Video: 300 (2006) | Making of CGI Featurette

Almost all of the film is shot against a green screen,
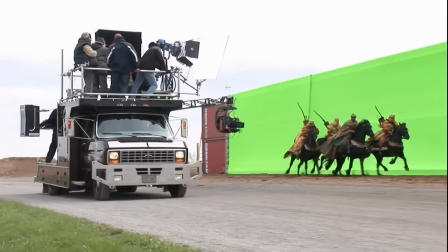so it's up to the visual effects department and the visual effects art department to create all the backgrounds from scratch using images in the style of the comic book. I'm a visual effects designer or sometimes referred to as a visual effects art director.
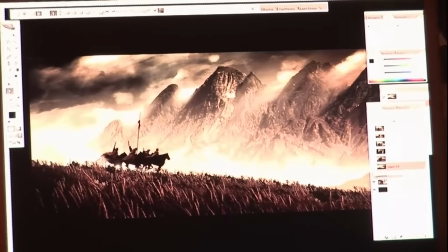That means when they talk about something being in the background, I've got to visualize what that particular thing in the background is going to look like.
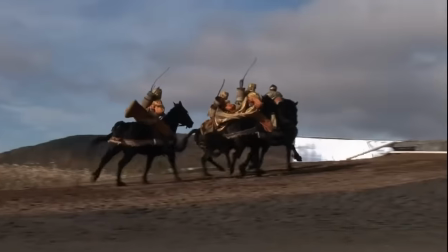The only exterior shot in the movie, well, they're the only handful. There's the three right here.
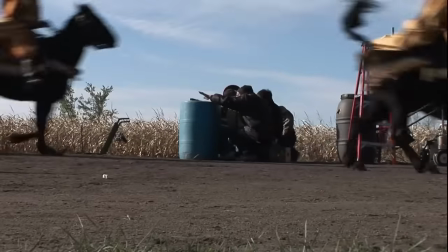This horror sequence we did shoot outside, but that wasn't the sky of the day.
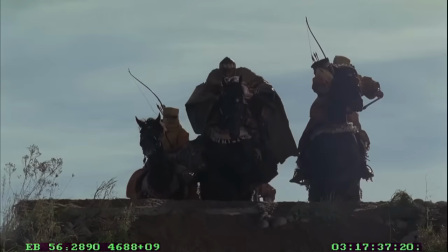I will take the dailies footage and I can literally grab those still frames, load them up in Photoshop,
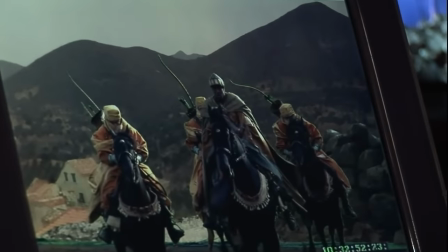pull a key off of the blue screen and start illustrating what the final visual effects shot is going to look like based off of the footage we shot the day before. I think at that point it became more exciting because you start to really see, even in sort of skeletal stages, what's coming and what's happening. And I think you get even more into it then and you get momentum. And when you start seeing those things come alive, it's really exciting, you know. Usually in a movie you're trying to figure out what the look is going to be or you're trying to get into the vision of the director or the project.
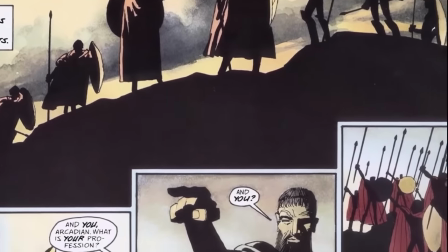Like Frank Miller, you know, in his book, it was so clear what the look was, and Zach was going off of that.
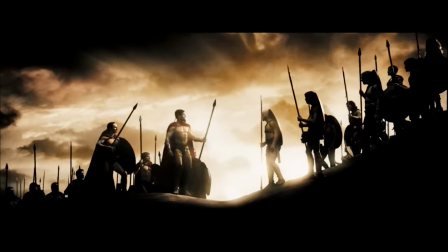So it was kind of like that work was done for me, some way that was easy. But how do you interpret, you know, a book into three dimensions? Or how do you make print come alive in the film? The lighting in this movie is really basically trying to do two things.
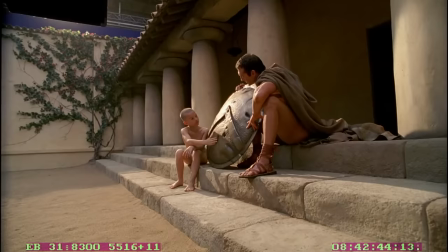It's trying to simulate the look of the comic book and give us a nice, even base of lighting from which we can do the crush. One of the things that I think is really overlooked, but I think really evident in 300,
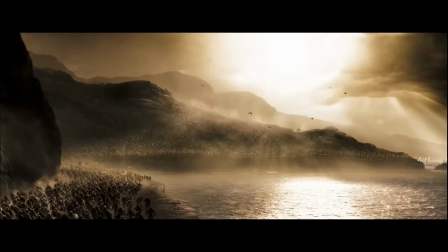is that when you blow out a highlight, if you did that in a real photograph, the sky would be white.
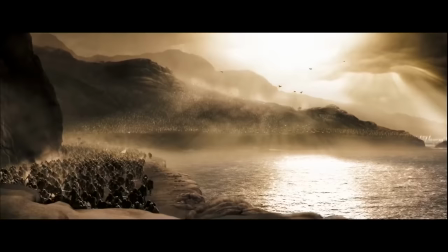And that's not what happens in 300. The highlights are blown up, but the sky still has detail.
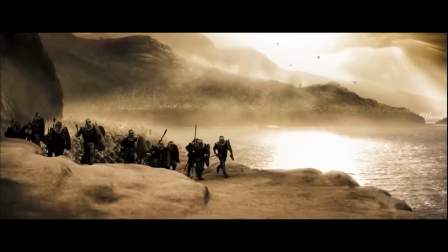And in some ways, even though it sounds super simple, it's incredibly sort of different from the way you see.
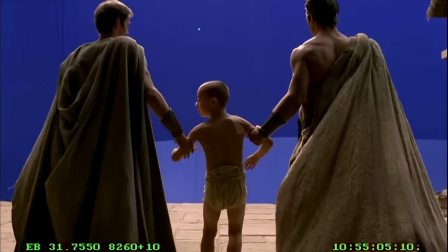One of the devices that we use to create that high contrast look is called crushing, where we take all the digital information in the film at the low end, which is towards the blacks,
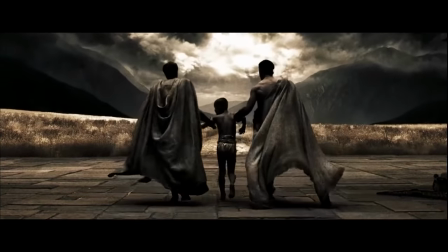and all the digital information at the high end, which is towards the whites,
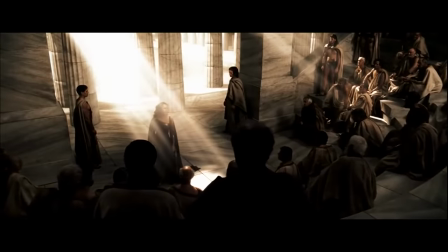and we compress it so that there's a lot less information, but there are a lot more black portions of the image and a lot more white portions.
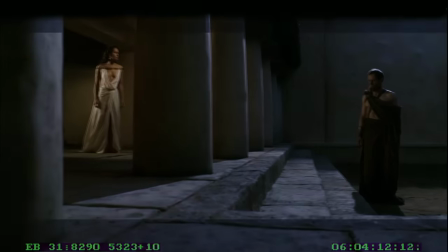What eventually winds up happening is the contrast lines where the blacks feather into the midrange are very smooth and very much like Frank's drawings.
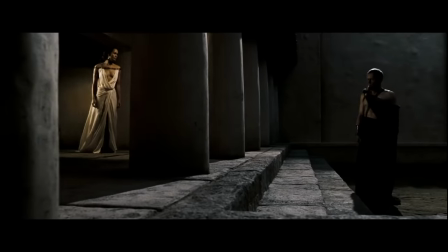It also takes the colors in the midrange and makes them blossom so that it has a very painterly effect. It looks a little bit like some of the watercolor washes that Frank uses. It affects, of course, the way we do then everything else. To a film based on a graphic novel, we need to colorize things in a particular graphic way.
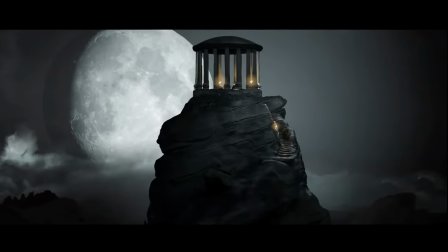Otherwise, it basically becomes a contemporary historical epic, which wasn't Zach's intention, and he said that straight up.
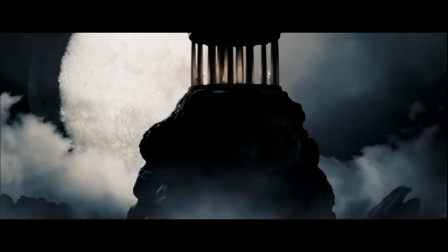We, when we made 300, we had to adhere to a strict set of rules for the production of the movie when we said we're going to make it look like a graphic novel.
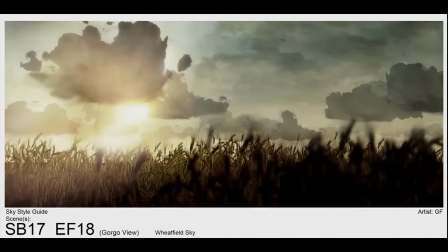I looked at that and thought, well, why can't we actually have that kind of stylization during the movie? Why do our skies have to be, you know, photographic skies? Maybe we can make them a little bit painterly. Maybe we can actually push the film in this kind of weird world between live action and almost animated film. Every piece of it needs to be manufactured and revisualized because you don't have, you can't film anything that's real. If Zach is, you know, composing shots to mimic Frank Miller's particular boarding style and so on,
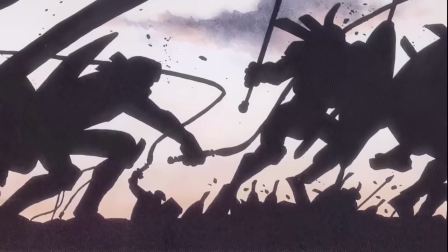I'm trying to colorize the shots to mimic Lynn's color styling.
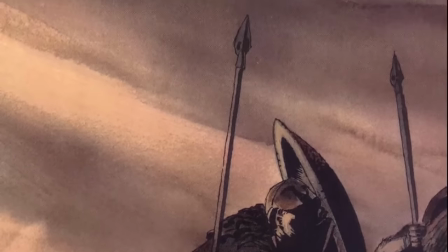Looking at what she had done for the graphic novel, I thought it'd be interesting to actually kind of try and mimic that.
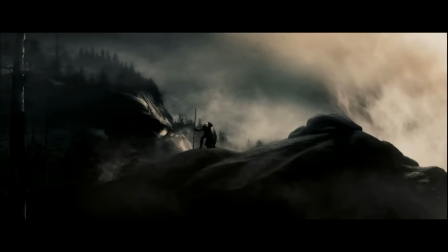One of the things I've been doing is using coffee stain skies, which is, you know, literally me getting, you know,
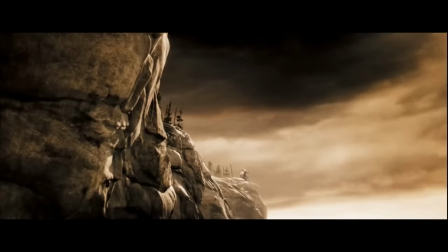balsamic vinegar or watercolor or whatever, coffee stains, and getting a nice texture on a piece of paper and then scanning that texture in,
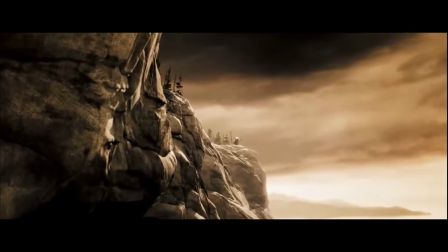and then actually mixing those watercolor textures into a photographic sky. What's going to end up being the look of the movie is that there's no difference between what's real and what's virtual. It allows you to have these actors and to have them play very believable characters in a very fantastic world. And it's just another tool to then take that performance and really insert it into the world of Zack Snyder and how he perceives this great thing Frank Miller created.
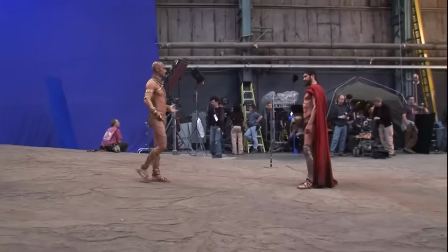From the beginning, I was like, look, I want Xerxes to be way taller, like crazy scale. That was part of the aesthetic, you know, of the storyteller, sort of linking in with the impossible image that you see.
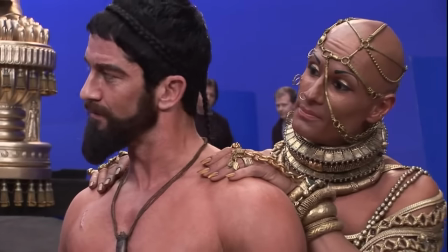Because everyone's around the campfire and they're a little bit like, and, okay, he's king of the Persian army, so what?
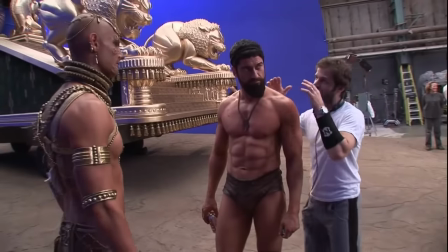Yeah, but he's all in gold and he's bald and he's nine feet tall. Now, okay, all right, good, what else?
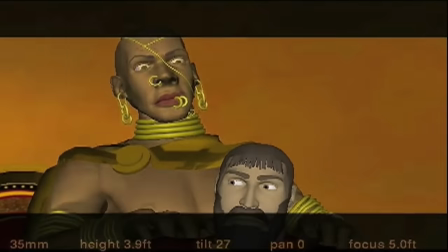You know, it's like, now the story sounds a little more interesting.
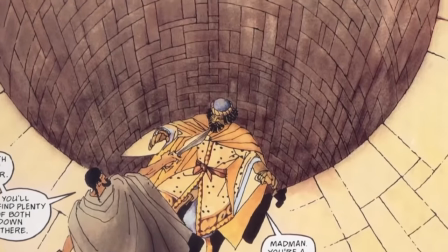This shocking scene where Leonidas shoves the messengers into the well, it was a great way to reveal that Spartans were different than the other Greeks.
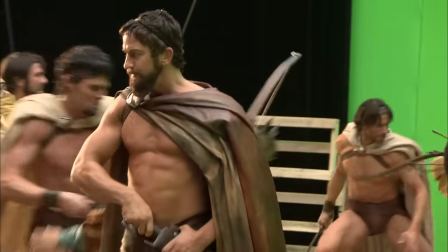They were the oldest of the ancient Greeks. They lived by much more barbaric rules. And so I wanted to show that they broke rules constantly, which they did.
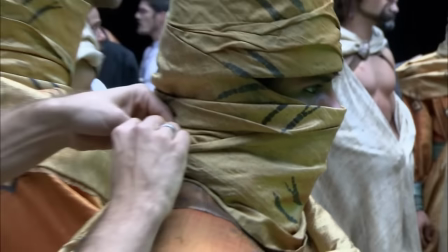It was blasphemy to kill a messenger, and to kill 30 of them was beyond blasphemy. But those were the Spartans.
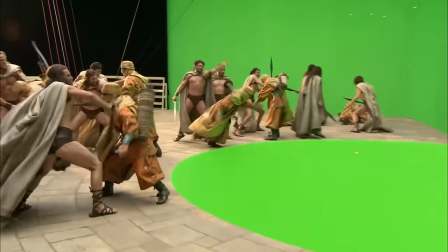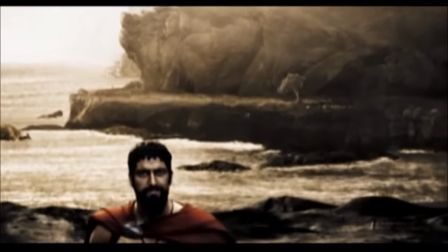I think of any movie I've done, this has the highest number of difficult shots. In terms of the visual effects elements that we shot, we shot 8,631 visual effects elements.
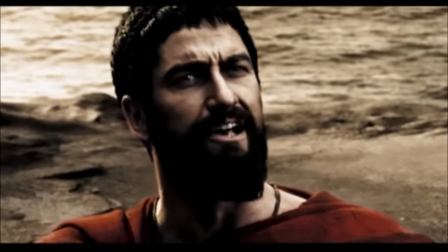It's my record.
Let me guess, it must be Xerxes.
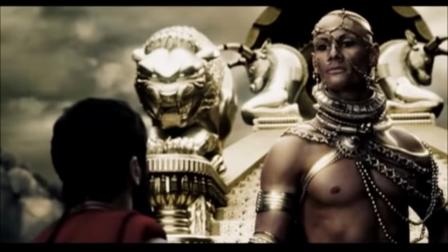The trick of this scene really is a huge height differential. Xerxes is supposed to be 7 1⁄2 feet tall.
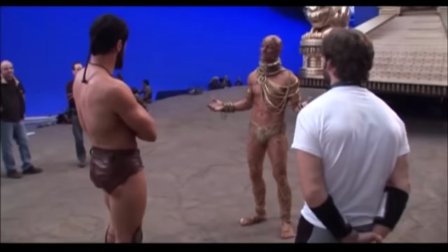He's played by Rodrigo Satoro. But in actuality, Rodrigo and Jerry Butler are exactly the same height. So we had to figure out a way to make these two characters a drastically different size,
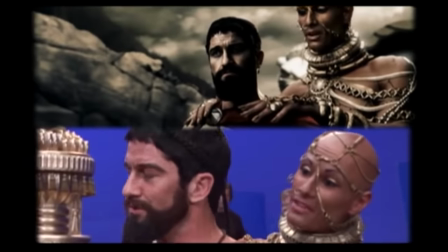but keep the quality of their interaction natural and convincing, and not draw the viewer out of the movie.
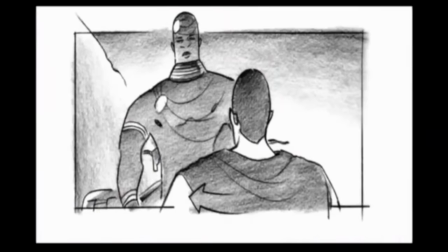Frank's book shows that Xerxes is almost a head and a half taller than Leonidas. So we did a test of that. And so the 10-foot version of Xerxes was outrageous. He just looked like a giant. He just looks huge.
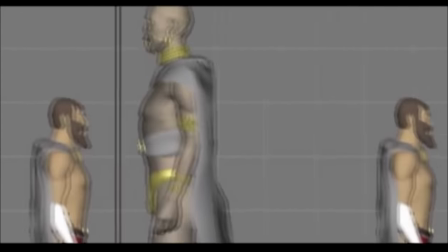So we made him 8 feet tall and that still looked a little big. So we went to 7 feet. He looked a little small at 7 feet. So we settled on 7 and a half. We totally had to come down to 7 and a half feet from 10 feet because of the ridiculousness of 10 feet.
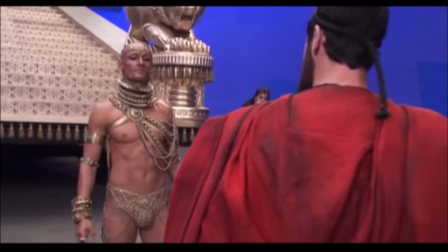7 and a half feet tall for two good actors that are the exact same size, it just shows how over the top he's ever seen too.
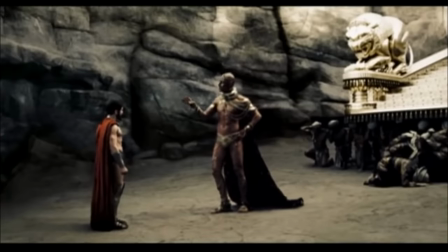Everything about him is over the top, so the scale is awesome.
Let us reset the camera.
Some of the work we did just in camera. Since a camera only has one eye, it's limited in its ability to tell the difference between a big object far away and a small object close up.
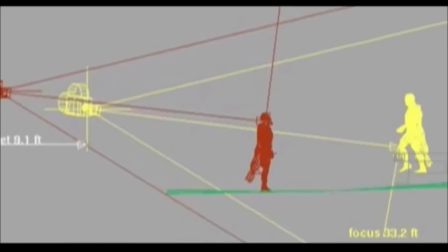Leonidas was shot with one camera, and Xerxes was shot with another camera. The camera that shot Xerxes was using the same perspective that it would have been shot and normally it was just a little bit closer.
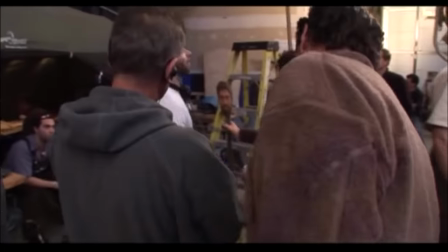When they were acting, Rodrigo had this teeny little cherry. He had his hands on a little cherry head that was stuck on the thing.
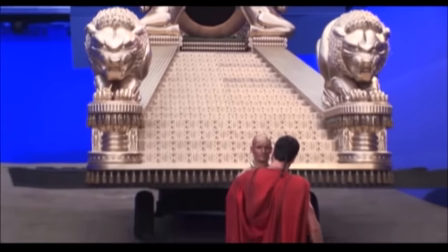Jerry Butler, on the other hand, had to look over the top of Rodrigo's head because he was looking at something that was supposed to be taller than Rodrigo really was.
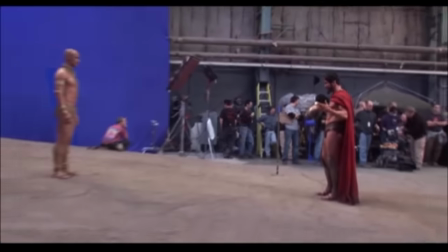We would put a laser, sometimes on the green screen, way back. And so those were the two tricks that we kind of used to scale.
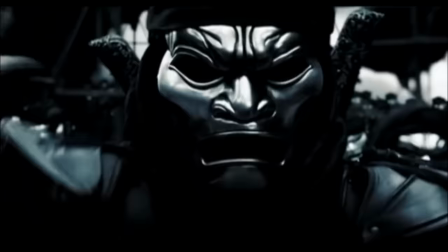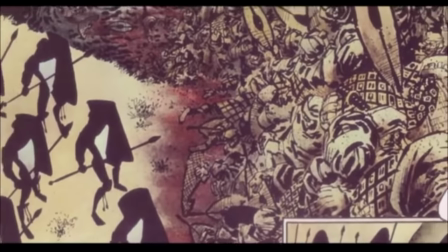With the wall of the deck, if you look at Frank's drawing, it's almost like the body's like cresting on the blade, washing down on him.
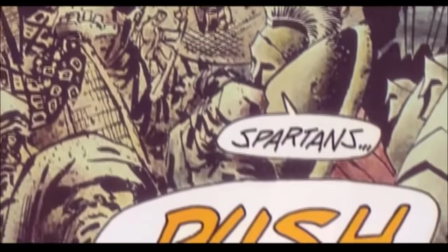And that was really, I think, the biggest challenge. The challenge was to start the wall off as a big, vertical, intimidating element.
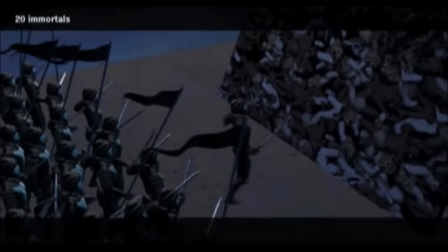We started off doing a little bit of previs just to kind of get an idea of what Zach wanted to see in the movie. Chris and I talked about it a lot, about what the aesthetic of the fall would be.